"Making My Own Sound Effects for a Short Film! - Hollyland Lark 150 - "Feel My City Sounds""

Today, I want to tell all filmmakers about this awesome campaign that Hollyland is hosting. It's called Feel My City, where you can take 30 seconds or more footage and tell a short story about your city.
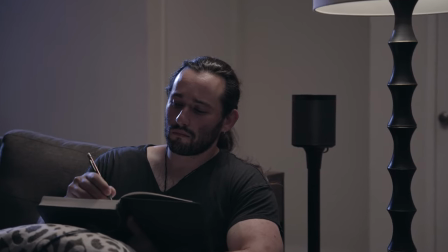0:10 Here's my entry.
I guess I never really got to stop and think about the sounds of my city.
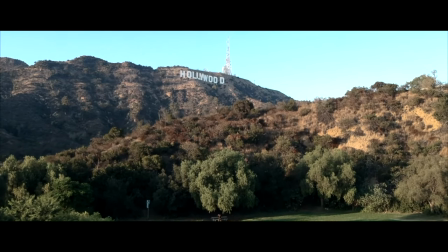0:17 Huh. Los Angeles. First thing I hear are the busy streets.
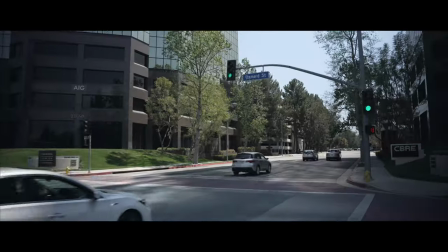0:23 People going about their day. Cars rustling by. Angry drivers honking.
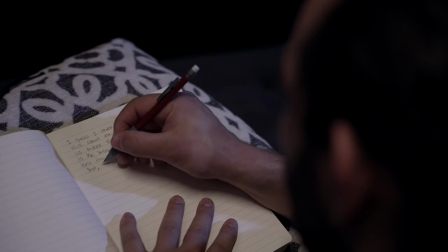0:29 Ugh, traffic. But there's Santa Monica, the boardwalk.
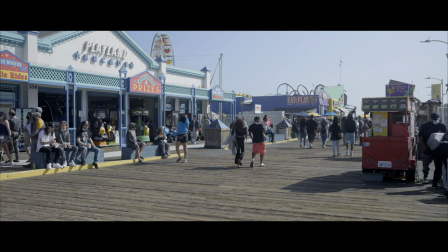0:35 All I hear is fun. People enjoying themselves, walking on those wooden planks.
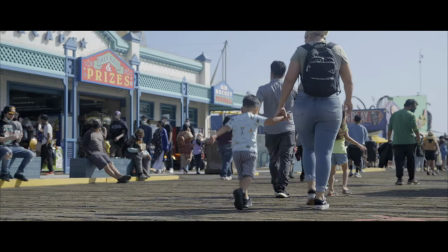0:41 When you stop and listen, it's almost hypnotic. And I can't forget the whistling waves of Malibu.
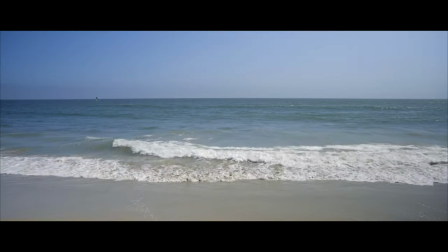0:49 I can hear every single drop of the seawater. And lastly, the home where I grew up.
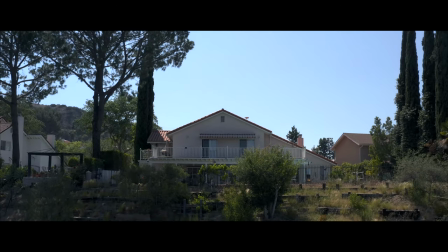0:55 Well, to be honest, all I really heard were the crickets.
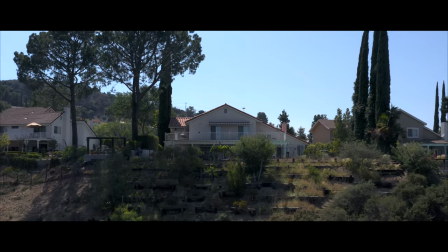1:00 These sounds give me grounding, they give me peace, and they give me love for where I live.
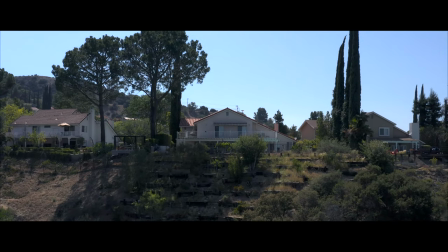1:07 These are the sounds of Los Angeles.
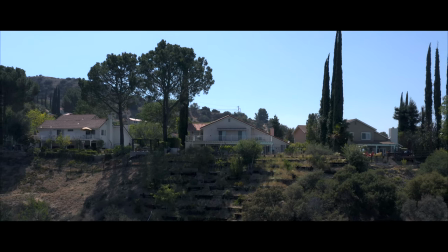So I hope you enjoyed that video. And by the way, I recorded all of the sound effects while using the Lark 150. So check out the link down below to enter, and for those of you who win, we'll get tens and tens of thousands of dollars worth of filmmaking equipment. And right now, we're going to actually talk about the behind the scenes of how I created that video. Now, here we are starting with the video.
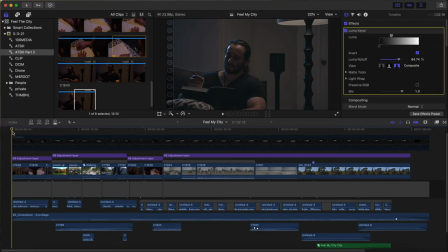1:34 This is my timeline in Final Cut Pro 10. I wanted to set the tone and actually set some sort of direction. By doing that, I added an ambient soundtrack from Epidemic Sound so that you can hear slightly throughout the whole entire video.
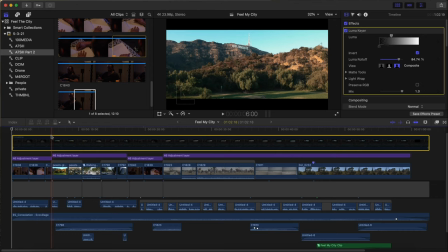1:48 However, when we start moving over to the first official shot where you see the Hollywood sign, I started adding some sound effects of cars going by.
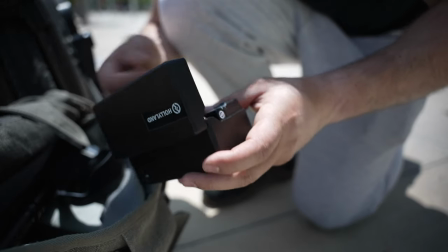1:56 How did I capture this? Well, obviously I use the Lark 150 and what's really cool about the system because
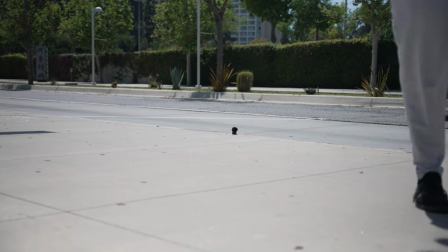2:02 the microphone is so tiny I was able to put it far away from the
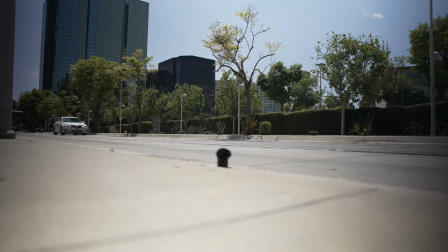2:06 camera So that way I could capture sounds that are probably pretty difficult
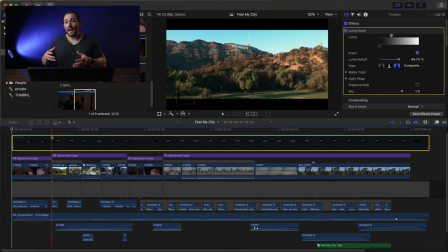2:11 to get especially up close with a Larger rig so I was able to get the shot and the sound effect at the same exact time and because the sound was amplified it gives us more latitude in post-production to make it quieter or just play around with the sound in general.
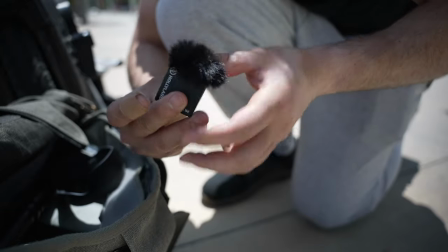2:28 And I also used a wind muff on this microphone because if you're shooting outside, odds are you're probably going to encounter some wind.
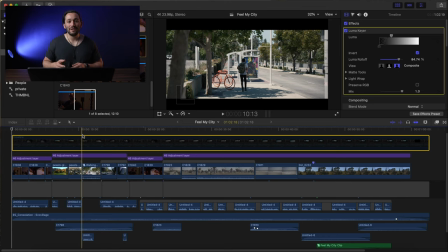2:35 Next shot we have here is this guy walking down the street. You can hear his individual footsteps and I captured this myself using the Lark 150. I was just walking in place.
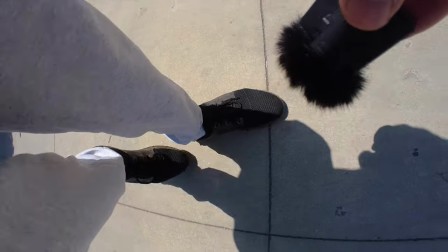2:45 People thought I was kind of psycho because they were driving by and I was just walking in place recording my footsteps but I was recording it at that location because
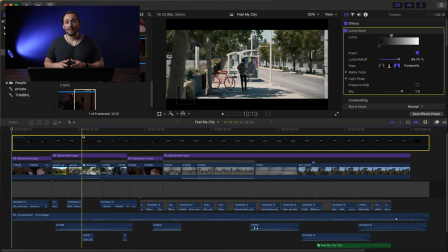2:53 I wanted it to sound as accurate as possible the footsteps were louder than they needed to be which was great because that allows me more latitude and more ways to play around with that sound so I dropped it down just a little bit and I added that
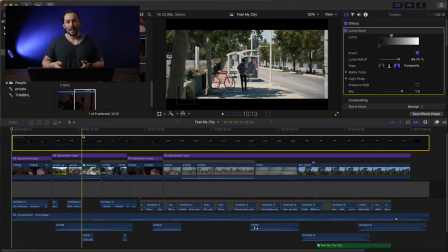3:07 little touch of those footsteps because it immerses the audience so I really did enjoy this shot Also, notice if you look at my timeline, some of the audio clips are split away from the actual footage because I shot all of these audio effects using my camera. So I didn't have a separate recorder on hand.
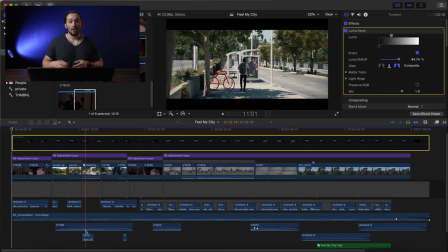3:27 So don't worry if you don't have a recorder, you can definitely use your camera and in editing you can detach the audio from that clip and use it for other clips as well.
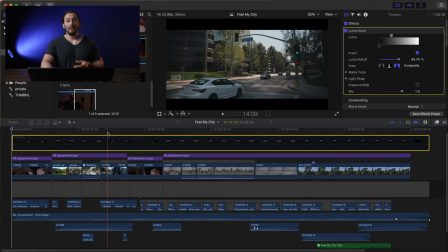3:35 And that's exactly what I did in this video. Next shot we have here are some cars driving by. I used the same exact sound effect as before.